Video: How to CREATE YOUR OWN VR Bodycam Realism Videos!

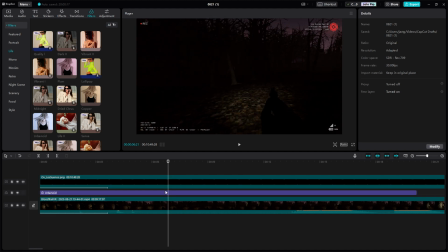4:04 It's a little too dark for my liking, so we're going to go ahead and bump the strength a little like that, so it's not too dark.
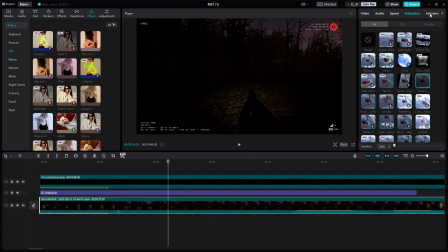4:13 Because a lot of people complained that my last video was a little too dark, and I apologize for that.
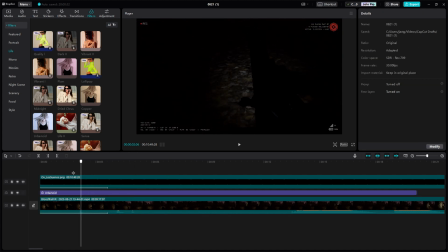4:18 We're gonna go ahead and turn the temp down. You don't have to do this, it's just for this video. I think it works a lot better. Go ahead and turn down the temp. That'll make it a little more blue. So, got our footage.
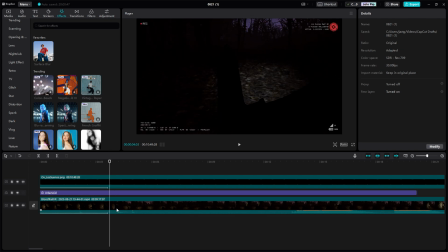4:30 Now we're gonna apply some effects here. Now for the body cam audio, I'm gonna go to voice changer under audio. And we have voice filters. And there's three different ones that could work here. There's vinyl, and lo-fi, and megaphone.
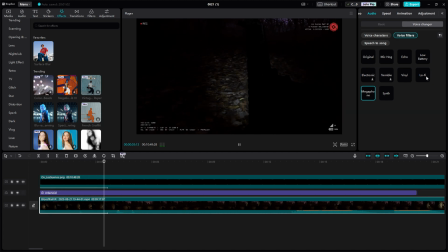4:49 Right now CapCut's kind of bugged, so we're gonna go with lo-fi and then we'll adjust from there.
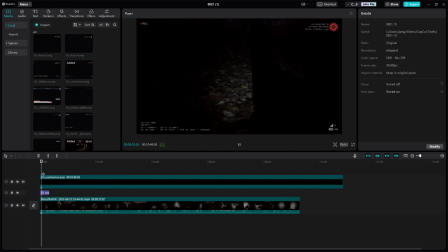4:55 So now we reload CapCut. Now it sounds More like a body cam. Now, that's obviously a little too much because body cams don't always have it like that. So we're going to go over to audio, voice changer. Under voice changer.
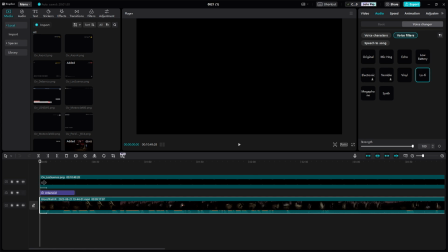5:11 I think you might be able to change it. There you go. Yeah. So you're going to go to your voice filters. Fast forward here. You're going to go to voice filters. Or voice changer, sorry. And you're going to bump the strength down just a little bit. Sounds a little more clear, but you obviously have that little bit of grit.
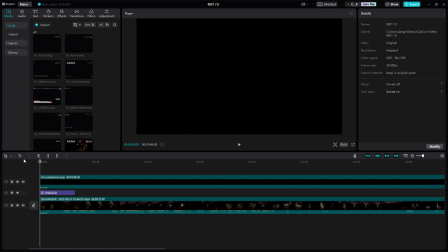5:31 There you go. So, got that. And now we're going to apply some effects to the body cam itself.
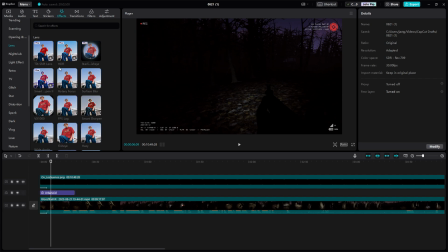5:36 So, effect. Now, there's two different ones you could do. Actually, there's a few.
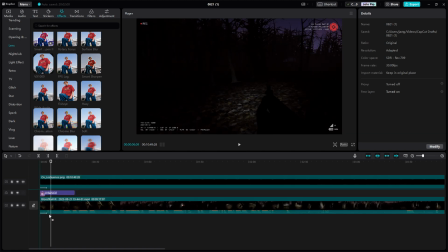5:42 So, there's VX1000, which VX1000... makes it look like this. Oh, and a little tip. If you put the effect over the body cam filter, it'll affect the body cam filter too. And we don't want that. So you're going to put it under it. And same with the filters too. Anything you do, put under this.
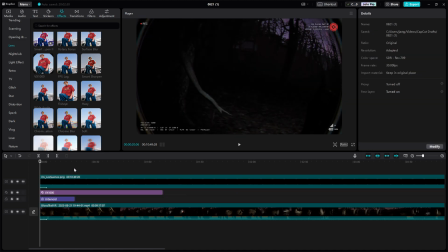6:01 This should be on top at all times. So, VX100. Turn down the twist. Turn down the filter if you want. Sharpen. Keep that lateral chromatic aberration, put that to 36, and then blur, put that to 11.
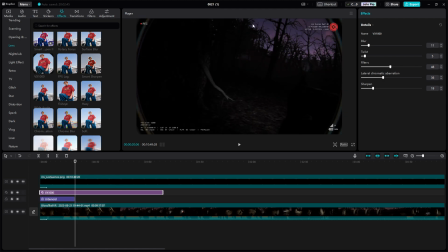6:21 So you're going to get these large little body cam rings, which not a whole lot of body cams have this. They're a little more short, but it works. So you could do that.
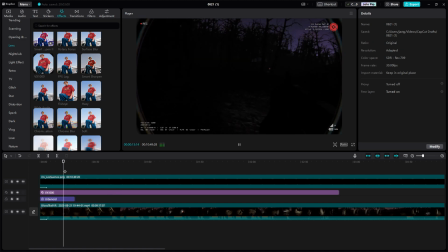6:34 The only problem is it turns your frame rate down the piss. So it'll make your frame rate look really bad. That's the only problem I have with VX1000. It looks great. It's just I wish it didn't look. It didn't F with your frame rate. So that's VX100.
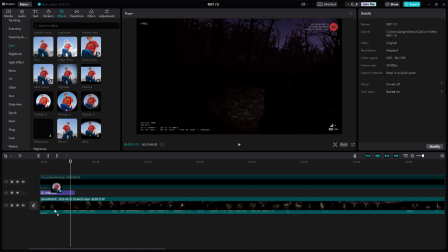6:53 Then if we go down, we have Fisheye 4, which I used for body cam realism for Bone Lab a while back.
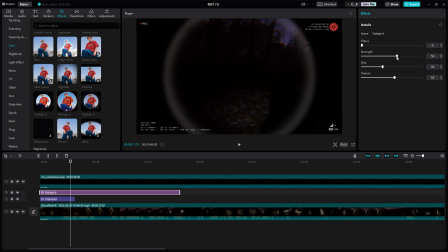7:01 So you're going to turn down the filter. Strength, you're going to leave around 43. You can experiment with that. Then size, you're going to put it completely 100. Then texture, put that to like 19. This has a white vignette around the body cam ring, which isn't, I'm not a huge fan of,
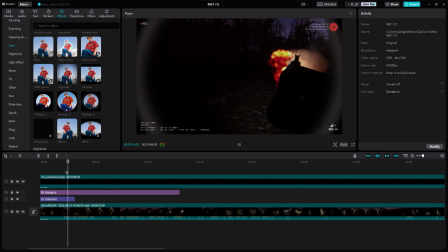7:22 but it works. It doesn't mess with your frame rate. It adds a little bit of a fisheye effect, but I just don't prefer it.
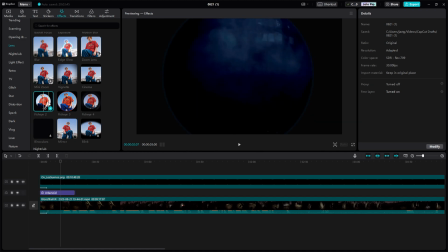7:30 Then there's Fisheye 2, which just don't use this. This isn't great. And then you have Fisheye 3, which is not bad at all. Fisheye 3 is actually pretty good. Fisheye 3 is pretty good. You're going to do turn the twist. You're going to put that to 0.
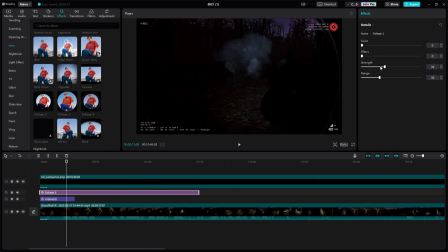7:49 Filter, you can do a little bit if you want, but I'm going to turn it off. Turn down the strength. You're going to put that to like 48. Then your range, you're going to turn that to 0. So, this is what Fisheye 3 looks like. Which is really good. I really like this one.
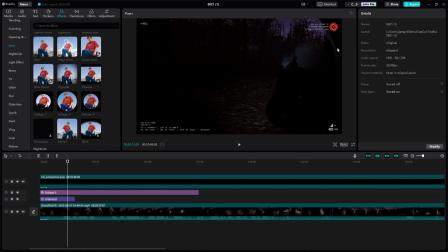8:05 It adds your little body cam rings around, but it also has a little bit of twist towards the end, which actually really insinuates things like muzzle flash and light.